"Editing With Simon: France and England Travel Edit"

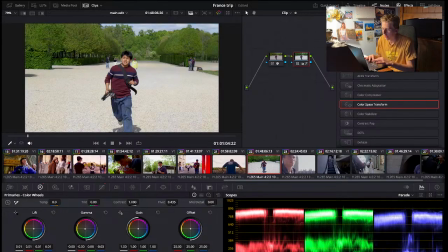I'm thinking there's a lot of green, and it wasn't exactly, there's not a lot of visible, there's not a visible light source within this clip right here. So it doesn't exactly make sense to make it orange. I feel like when you can see light, whether it's like on a building, such as like this scene,
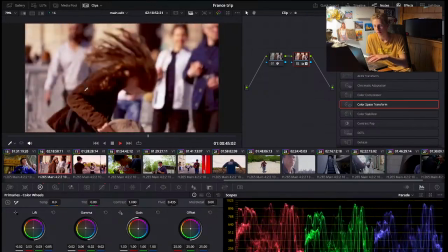where you can see the harsh light on the building, then that makes it a little bit more,
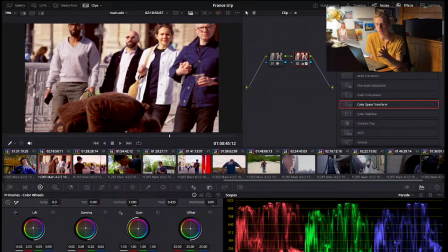makes more sense to the eye why it should be orange. Because the sun, sometimes the sun can sometimes be orange, and then you think that the light is orange, and it makes the image a little bit more aesthetic.
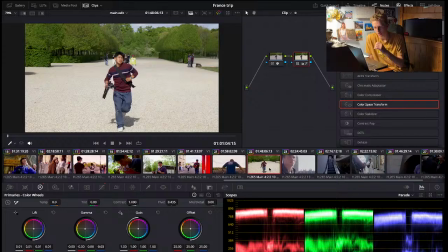But with these clips, when there isn't the sun involved, I think I kind of tend to go more towards the blue, the cooler colors. There's a lot of green. I don't want to make it too green because then that affects the other colors.
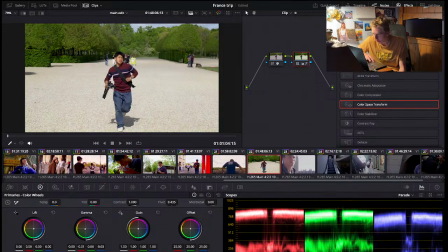But I can at least add a little bit of hints of green. I'll try to keep it blue though.
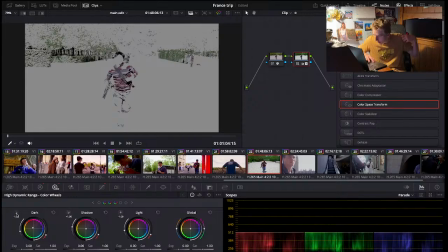I might add a little bit of reds to these parts just because they're closed, so it just kind of fights the green.
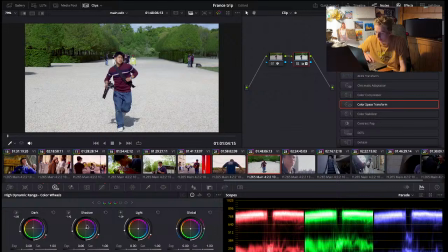But I don't want to do too much where any one color overpowers the other.
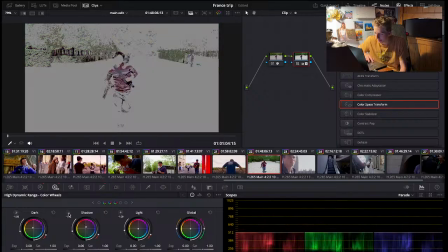For this color grade, I want to keep things green here.
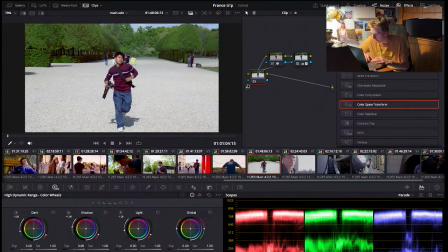This might be a good good edit to have a gradient wipe or a gradient, this gradient tool, and add a little bit of green and see what that does.
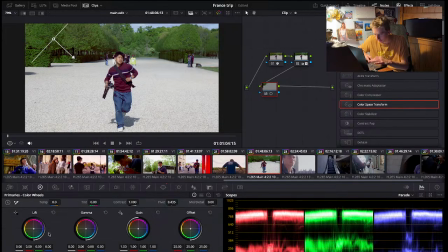So what I'm going to do is really boost those greens. There we go.
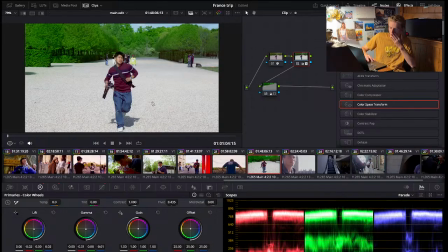Now, this video isn't overflown with the green or anything. The shirts are red enough, the jeans are blue enough, but there is a nice vibrant green coming from the background.
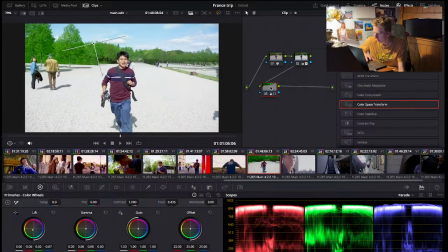With help from the gradient wipe, this little gradient tool.
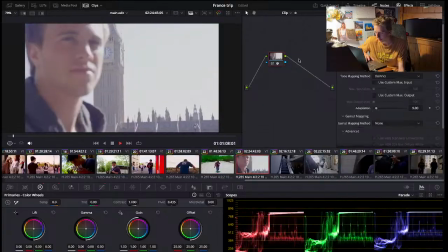Whoa.
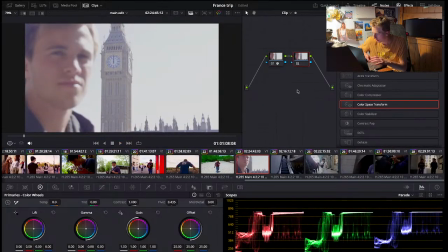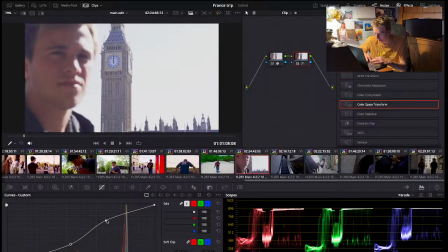This is going to be my last color graded clip, and then I'm going to go through and stabilize the ones I already did.
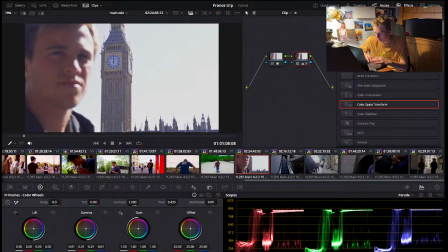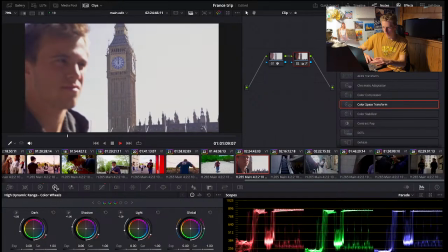Now.
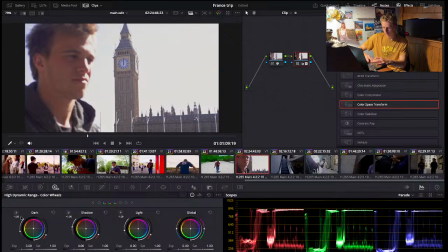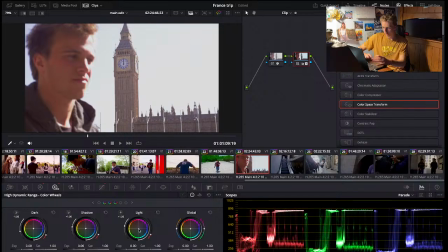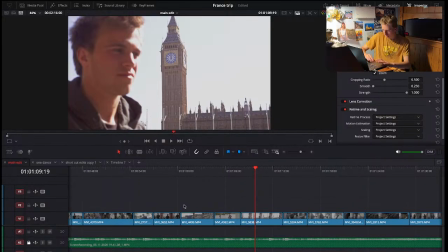Alright, now to go through and stabilize some of these clips. I'll start with where I ended.
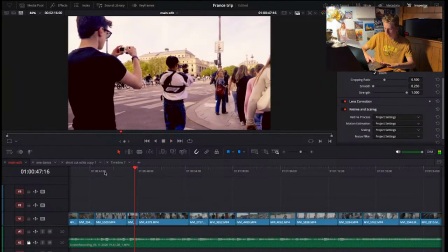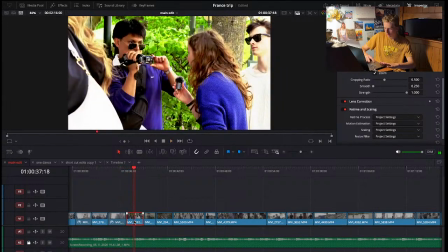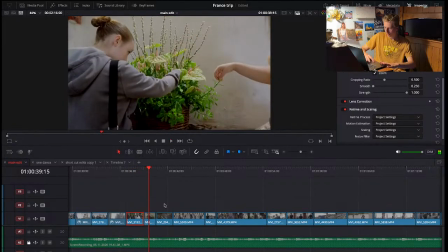Should crumble to the sea.